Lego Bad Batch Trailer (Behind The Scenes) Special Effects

Hello guys and welcome to Wilbrook Productions. Today we're going to be going through my tutorial on how I made the Bad Batch trailer.
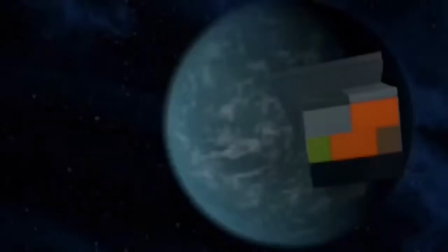Well, mainly just the behind the scenes, extra footage and stuff that I did to make this amazing trailer the thing it is today.
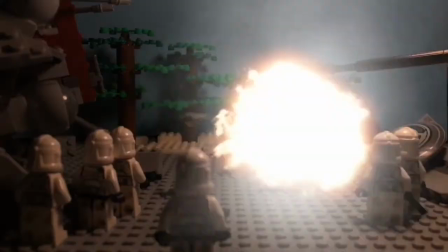So, let's get into the video without further ado. But before you do that, please make sure you leave a like and subscribe.
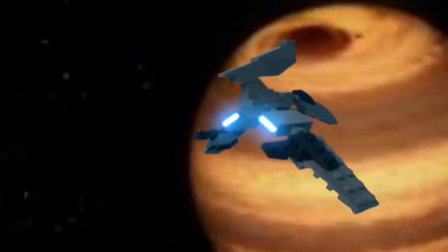It is really appreciated and considering I won't ever be able to monetize my trailers or stop motions because of copyright, I'd really appreciate it if you try to consider joining my Patreon.
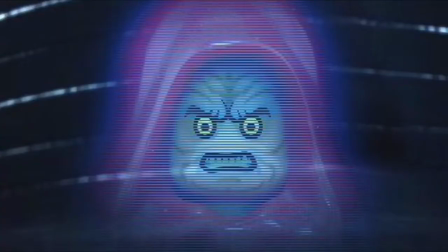It's only $3 a month or $1.50 for images, $3 a month for videos, and you get a lot of exclusive content.
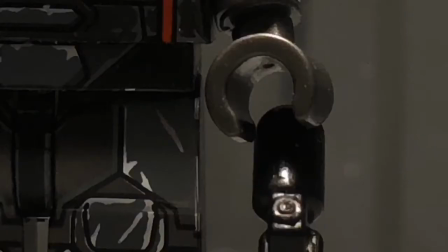I've had two Patreons join and I've had them stay on ever since they joined.
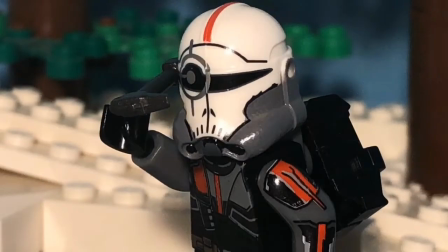So that tells you there it's good quality. Anyways, let's get into the video without further ado.
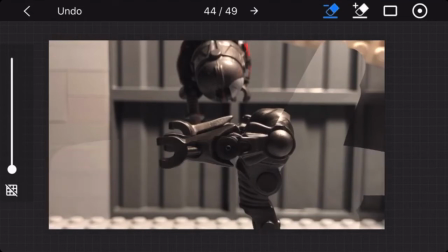So in a lot of scenes where you see something jumping around or doing something like in this scene right here, there's a lot of work that goes into it.
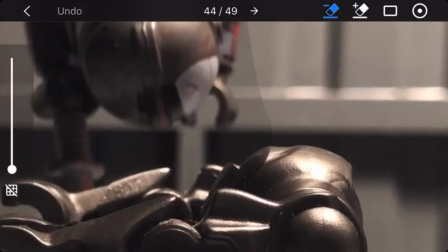You have to erase around every frame of every person. Here we have to zoom in.
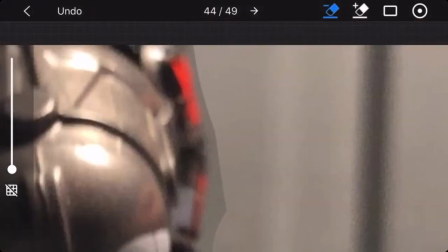But yeah, you have to erase around every frame to get that clean image.
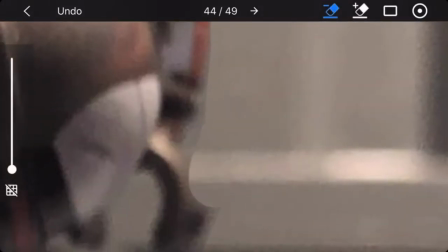Because if you just erase around the things that are flowing around, then it will look way bad and choppy and it won't match the frame at all.
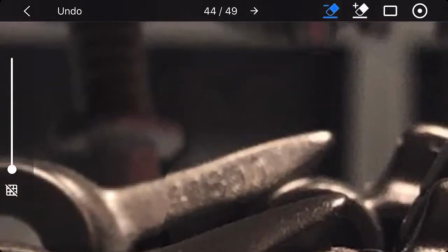So I have to go in very closely to it and erase each frame with the same picture.
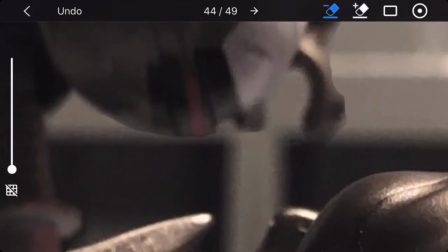I'm not sure if I'm explaining it that well but you have to go very close to each person you gotta get in there with your finger there's no easy way
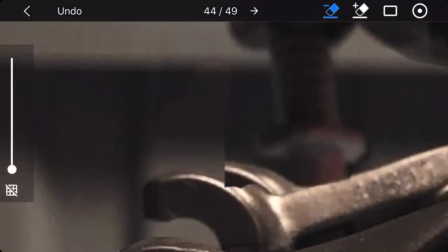to do this this is my finger going back and forth across each frame and it's very complicated and i do the same thing
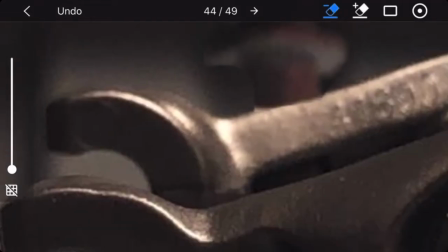for this with all the ship scenes everything that's in the air uh there's just so many scenes i have to do this for and it actually
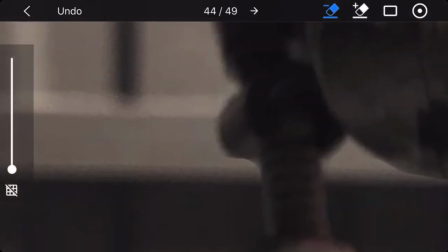hurts your hands after a while so you have to do it in smaller portions hence one of the reasons why this took about three weeks and yeah
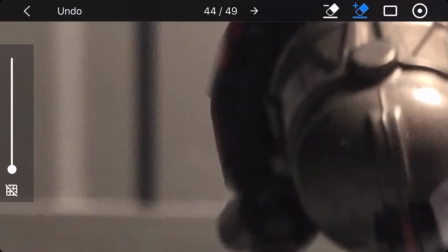it just really gives it that nice clean image even though it's going for a few seconds it's still pretty noticeable and that's just a
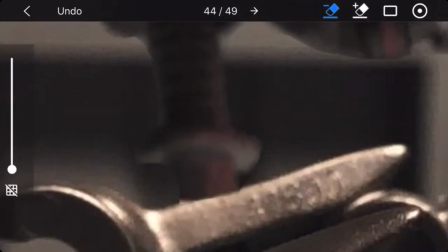suggestion I suggest you do because if you don't do that then your flying scenes won't look that good and it'll look like it's standing on something like some studs
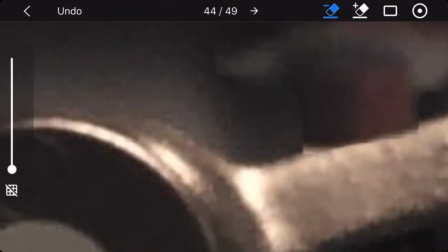and I just really wanted to give it that clean effect like it's flying in the air. Also this is in 2x speed I'm not that fast.
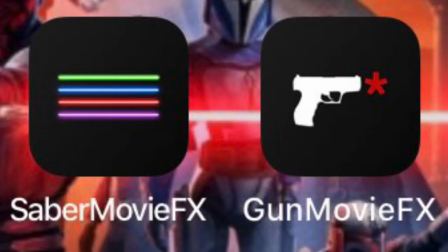So with this part of the video you guys always ask me what apps do I use for this because it looks so great right like I've got a lot of comments in the comment section instagram dms all that of what do I use I only use these four apps I use saber effects
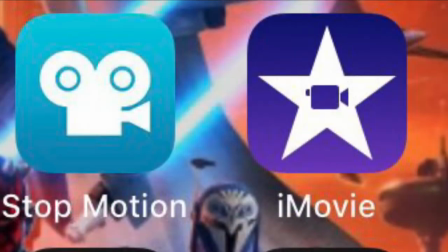gun effects stop motion studio and iMovie now these apps are very good for a lot of things saber effects basically does all the lasers I have a tutorial well actually two tutorials on my channel already I'll link them in the info card for sure I'm not Gun FX,
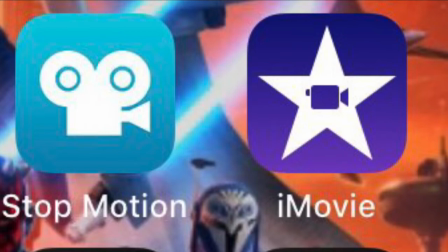that's the explosions and the smoke. So how did you just gain those two Fs?
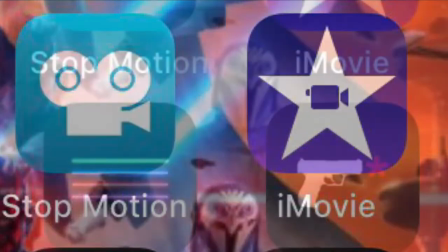Saber FX is $10 which is a little unfortunate but you get so much for the
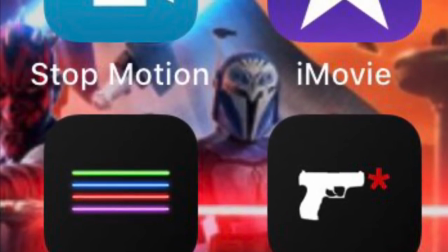value and gun FX is $5 and you also get a lot for the value.
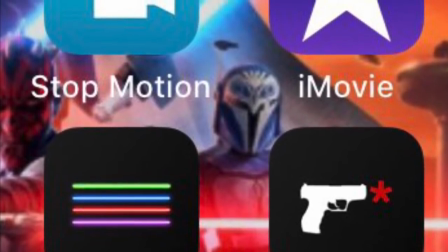You get a whole different ton of explosions and again the tutorials are in the info cards
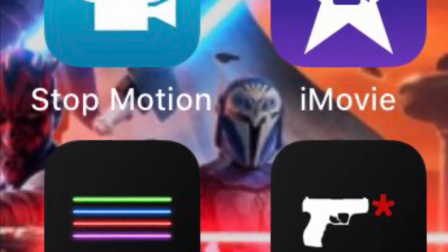and you totally should check them out because I have made them a long time ago and maybe I'll make new ones one day,
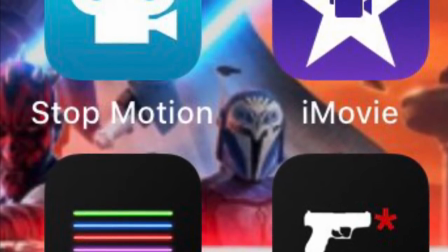but for now just check those out to see how to do explosions and lights and lasers.
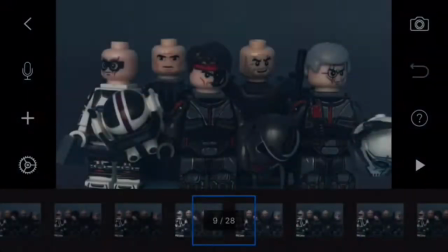For this scene right here, all I had to do was basically mess with the exposure.
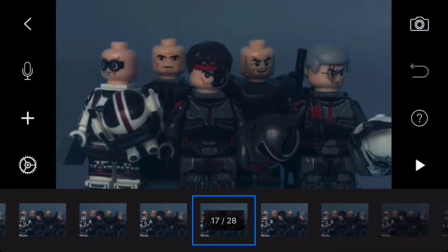Now the exposure part is very useful in a lot of ways. It can change the way of lighting and help green screen a lot in different ways just to make it look more clear
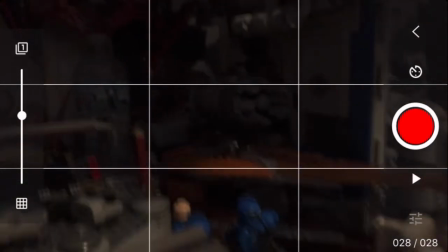and it's really a good thing and I actually just found out about it in this stop motion.
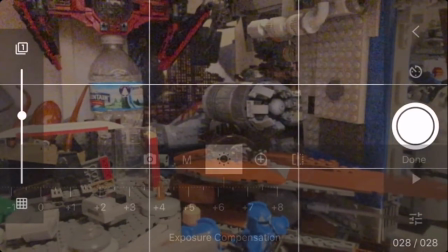So, I tried using it a lot and it looks amazing for nighttime scenes and all that.
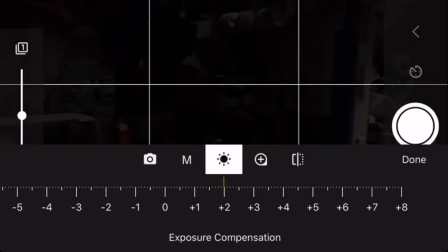So, exposure is in the stop-motion studio app that you guys have seen me use for all my stop-motions.
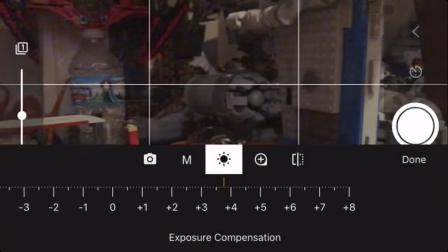I don't use anything else and yeah. So that's how you do lighting, it's not really much of a tip but just a little tip to help you out.
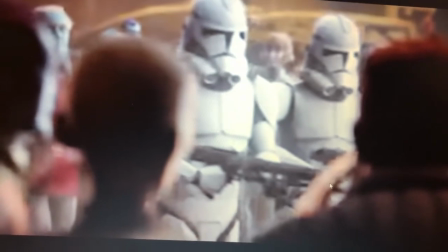While making this trailer, I just thought it would be nice to point out some small details. So this guy has brown hair.
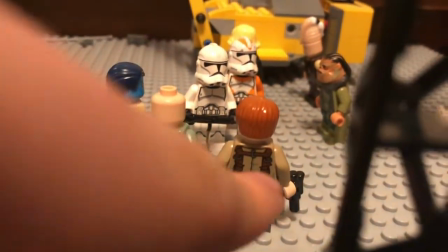So I try to make sure that this guy has brown hair and it's pretty accurate torso And then you also realize this big machinery thing
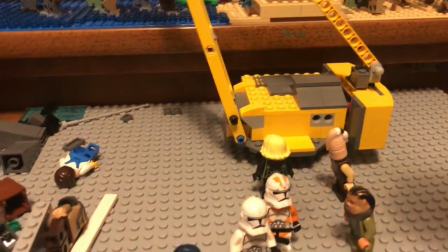in the back that's yellow So I try to include that as well and then you also see this guy right here Looks like Kiai Mundi.
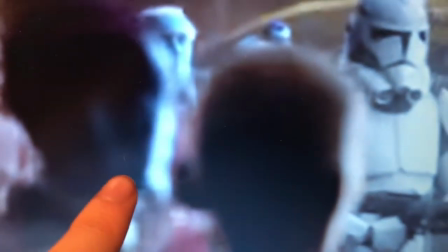Well, there's Kiai Mundi. I just and then this guy looks like Thrawn almost well Not really, but I mean he has blue face purple hair.
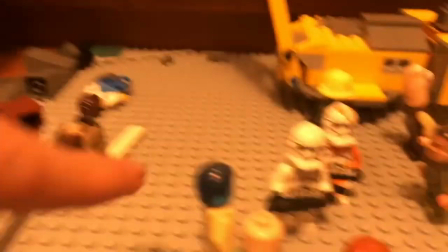I don't have any purple hair So I just did the Thrawn hair.
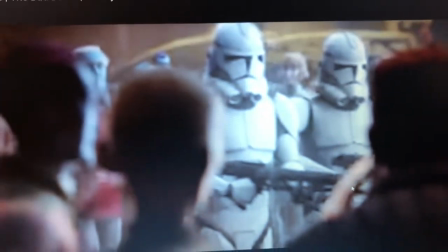So yeah, I just like to throw in little things that actually look like the trailer and then this person's bald and bald you know it's just things
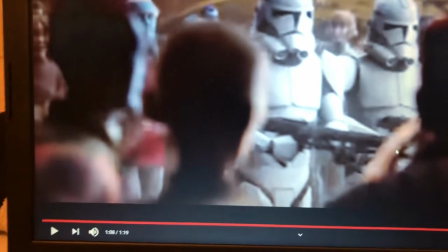I do to put the extra effort in and yeah I just hope you guys actually realize that but you know I just really wish I had
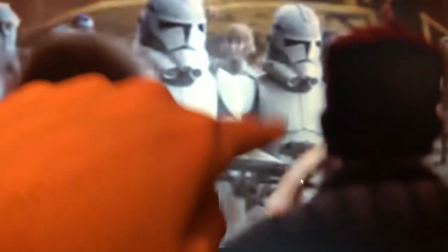a second one of these two trolls well not two trolls what I'm saying murder phase two clones because I have one but their ones are
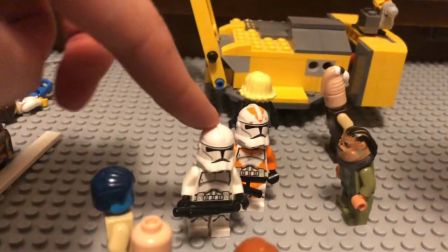two trolls which is a little unfortunate but hey it's all right because this guy's $30 and I'm not paying over $30 for another one of these right now
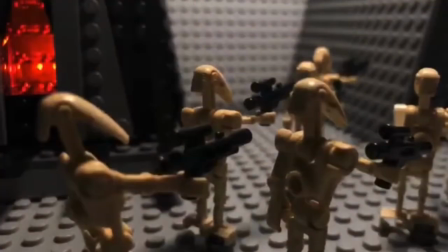that's insane So yeah, another bit of detail I included was this Darth Vader's castle.
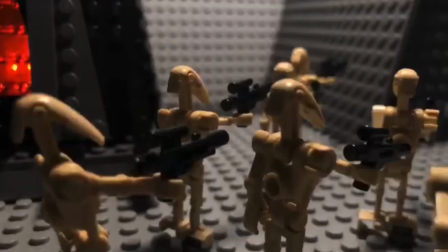Now I used another iPhone as an old one as a light and I just wanted to show this little detail off to see how many people actually noticed it in the stop motion.
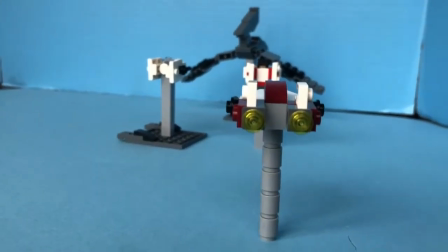With these shots right here I have the A-Wings lined up on little pillars just like this one and the way you see the ship angle and turn
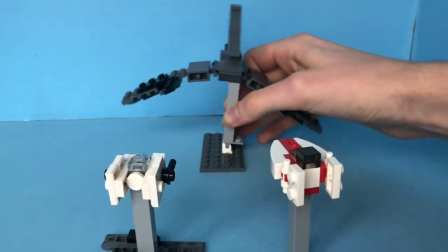is by having this tiny little thing right here and I just move it up a little bit each time for Perfect positioning just to give
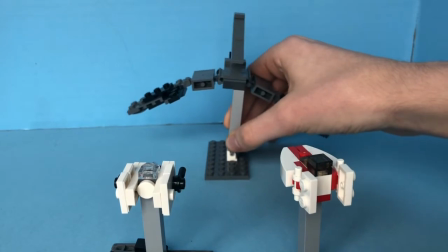it that low motion.
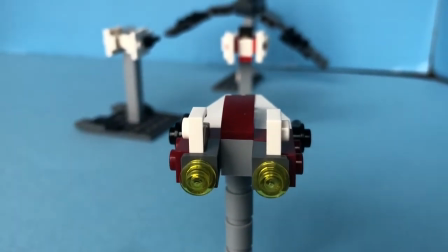I wish I could do that with the a-wings But definitely I do not have the technology to do that because these things are too late to work with that So yeah,
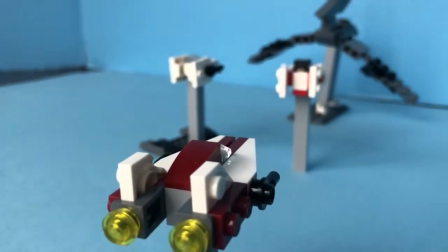it's a little complicated But still it's pretty cool how I'm able to make these things work and then we're just a
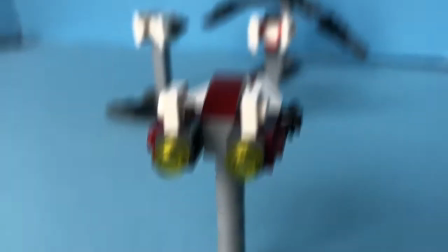little bit of racing
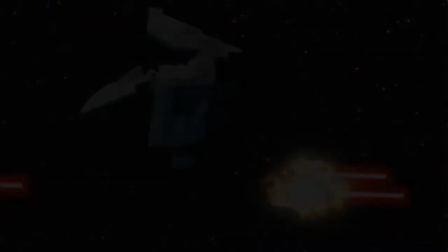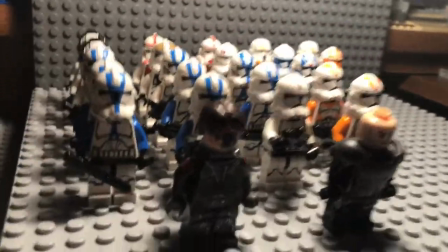So for this scene where I have all these troopers lined up and we have Hunter and Rucker in the front here when we started across it like that,
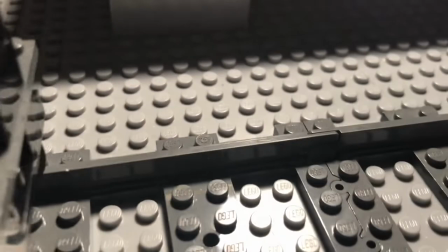well, we actually have train tracks. And I made this as little as simply literally the last night before I released the film.
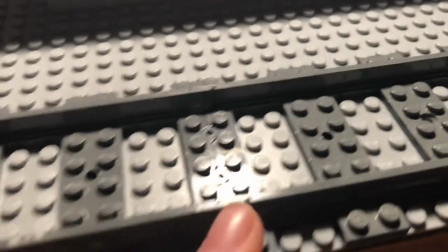And something that's a problem was always this bump.
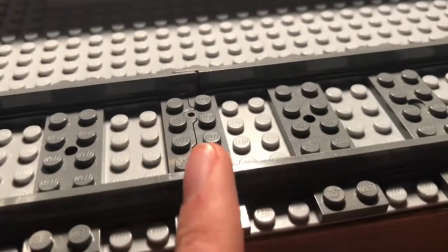So what I thought I'd do is just make it one piece of track and get rid of the bump that was right here because it always messed it up every single time.
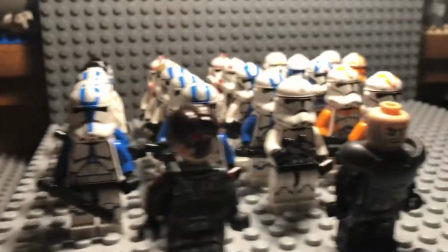But this way, I can have it at a nice angle and have it be very smooth without being like on a bumpy studded plate.
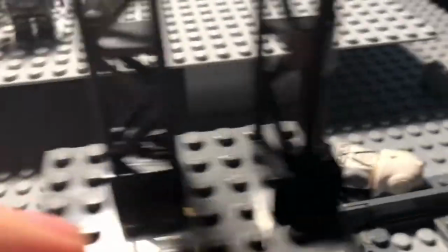So there's a little behind-the-scenes feature for you guys that I thought would be really cool to share
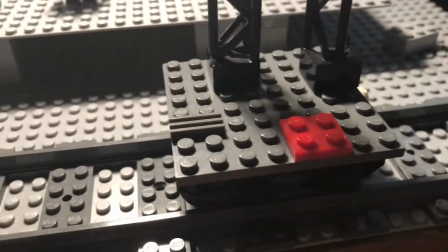So now I get why they do it in movies because it works really good
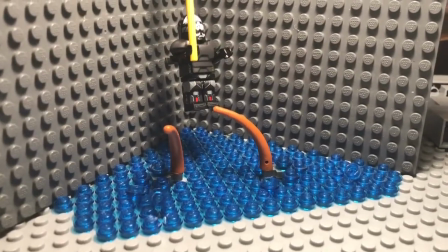This seems the creature I always want to make sure to include a lot of detail So for example right here at the top I would just shake
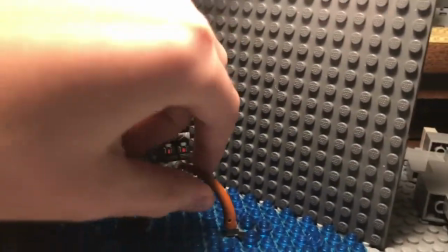this around making record move away from these things are constantly moving in each shot and this way my hand did me reflection so if I were
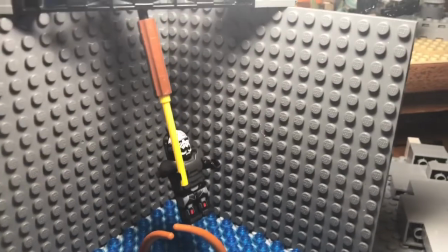to put it like this with my hand instead of having this beam here then there would have been light flicker a lot of it
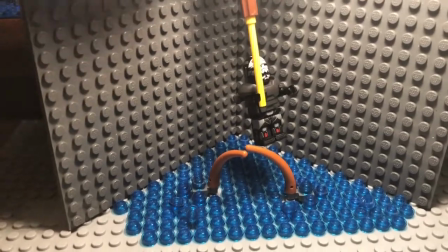when I was moving my hand around but since I used this technique right here there was no light flicker.
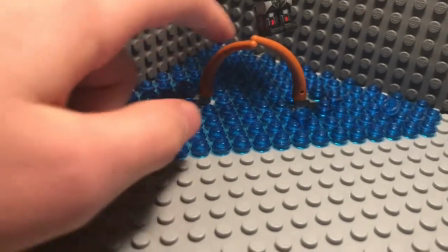Also something else I did was move a little water polos around the water when these things were moving so that it would give that a little bit more of an effect
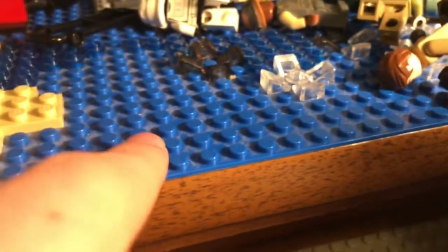and I got these water polos from the scare which this is very dusty our knees here so I was actually glad that
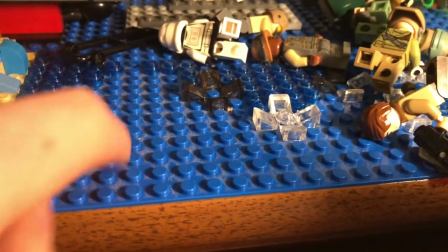I got to take all these off because now I can completely dust this and get all this nasty dust out of there.
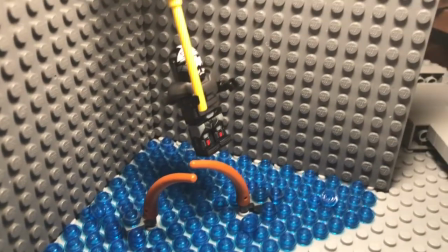So that was something that was really great and worked out great for me in the trailer.
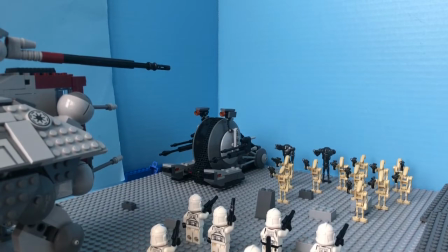This scene right here is probably one of my favorite scenes in the trailer. This scene was not that hard to make actually.